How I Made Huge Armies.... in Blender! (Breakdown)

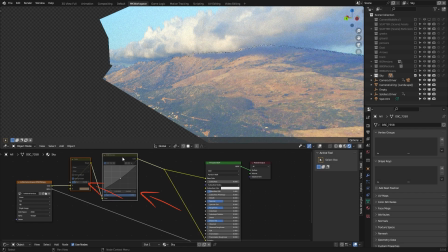4:07 These two nodes here, I basically just played with the color, mixing in some color of dust, and then darkening the image a little bit.
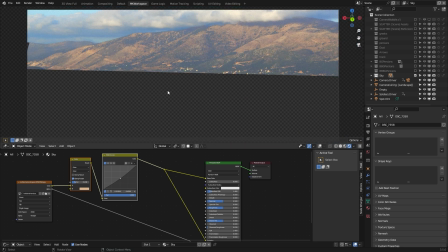4:16 Well, that was really it for this element. I just then picked an HDRI from my folder of favorites.
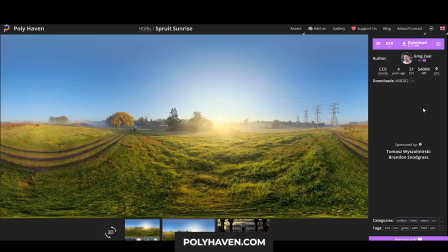4:22 And yes, it was once again this Spruce Sunrise, probably the most overused HDRI in Blender community,
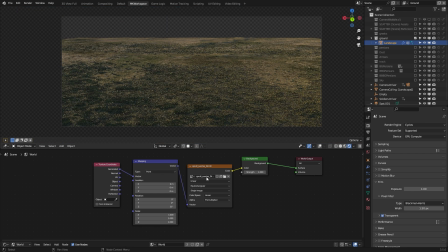4:30 certainly by me. And since I knew that the army will absolutely dominate the shot, I went on making it. Let's have a look first at the layer in the very front, which I called the base. Usually I call base the layer which I later on start with in the compositing process.
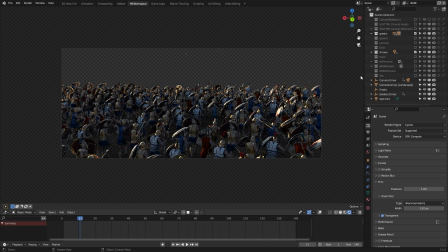4:49 But you can call these anything you want, as long as it helps you orient yourself in the shot. And
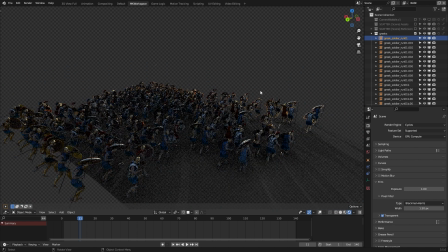4:54 here you can see it's made of lots of little soldiers, but not actually as many as how it feels in the camera view.
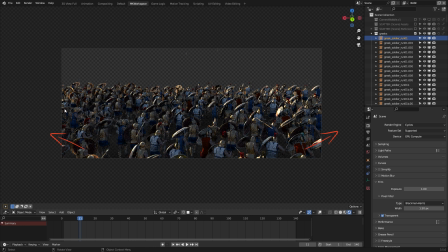5:01 The key is having a lot of characters come in and out of the shot edges to feel like there is even more of them outside the view. And also to have some shadows coming from outside of the shot onto the soldiers that are visible.
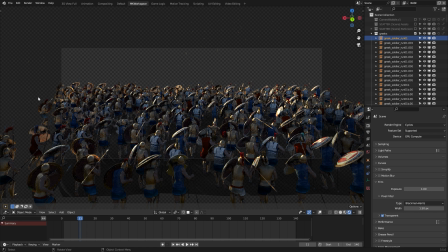5:14 That creates an illusion of bigger crowd, even if I'm in fact using just 195 soldiers apparently. Now I won't be going into the process of creating these soldiers. For one, it would take too much time, and two,
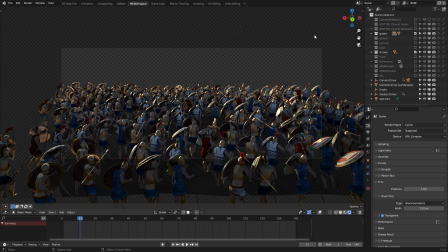5:29 I've already made a whole series about my character creation process available for free on this YouTube channel.
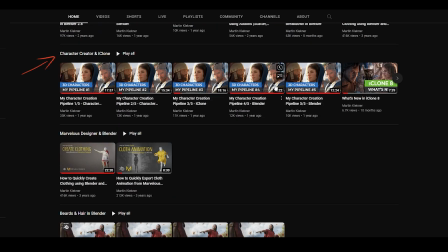5:35 So if you're interested in how I use Character Creator and iClone to generate my human meshes, animate them and then get them into Blender afterwards, head over to the link in the description.
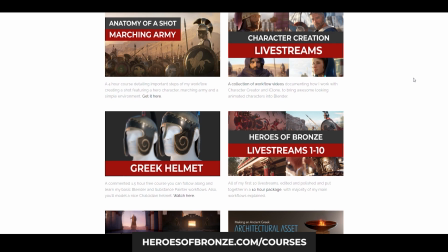5:46 And when it comes to the various helmets, shields and armor, my website is full of links to tutorials and courses on that topic as well.
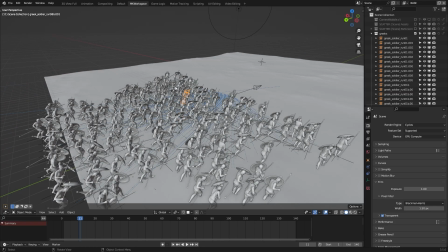5:54 So just take your pick. What you might notice is that these are in fact linked instances sourced from another file on my disk. This saves a ton of performance, especially if your assets in that separate blend file are well optimized,
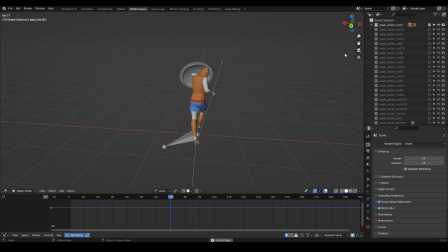6:10 which I tried to do with these running soldiers. For my project, throughout the several years I worked on it, I made these libraries of various types of soldiers,
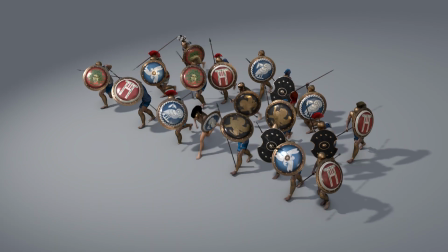6:20 all doing some cycling actions, which I can then put quickly into my shots.
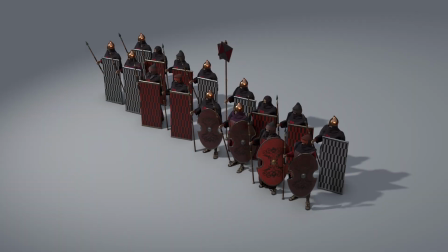6:25 The main thing here was the variety.
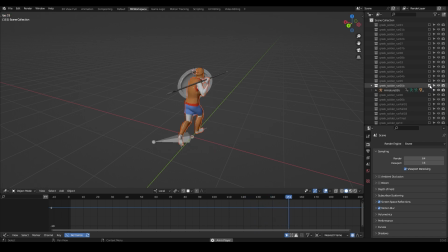6:27 I tried to make each soldier a little different, with a little change in their pose maybe, to avoid obvious repetitions in the crowd. What I want to show you here is how I made these soldiers move a little bit out of sync when it comes to speed.
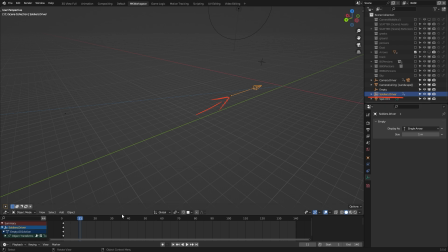6:42 I made this empty here, which I keyframed to move forward, roughly at the speed of a running hoplite.
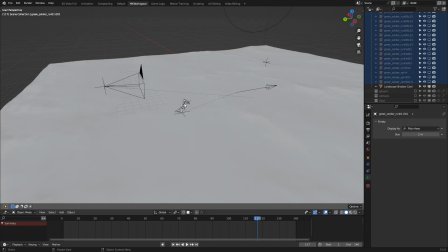6:48 That of course I had to test around, so I used this constraint called child off on one of the soldiers, choosing the target to be the empty that I named like this, and then I played around with the speed of the movement.
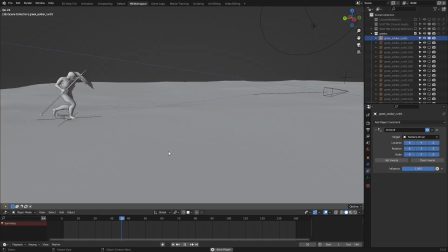7:02 The key here is to not make the soldiers feel like they're either sliding or having their feet stuck in the ground, moving slower than they ought to. If you have a look at one foot at a time and ensure that they remain roughly on the spot where they landed at one single stride,
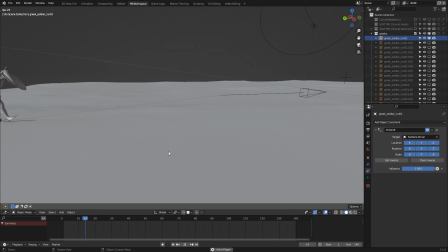7:19 you will surely achieve the proper timing.
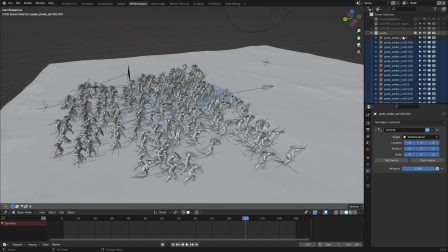7:22 When you're then done with one soldier, you can simply select all the other instances, and with this built-in copy attributes add-on active, you simply shift select the soldier with the constraint already in, hit Ctrl C and copy it to all the other ones.
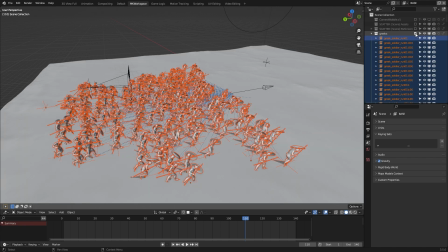7:39 Pro tip: you may then have to deactivate and activate the collection with your soldiers to make the constraint take effect. Anyways, with that done, you can simply go around and variously lower the influence of the constraint on random soldiers,
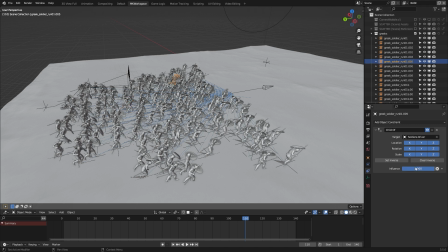7:53 making some of them move a little slower, because this way the movement of the empty has a little bit lower influence on them.
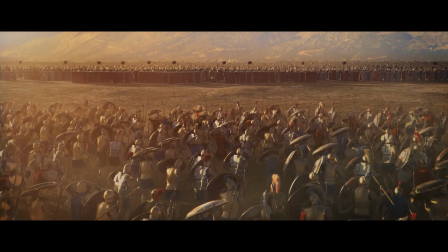8:01 Now, I'm absolutely sure there are some other very clever automated ways of randomizing the movement of your soldiers like this,
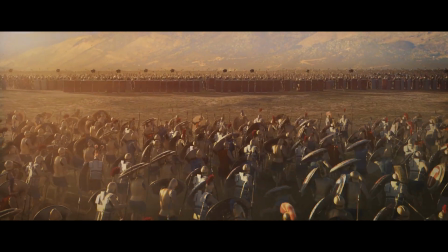8:10 like writing a Python tool for it, for example.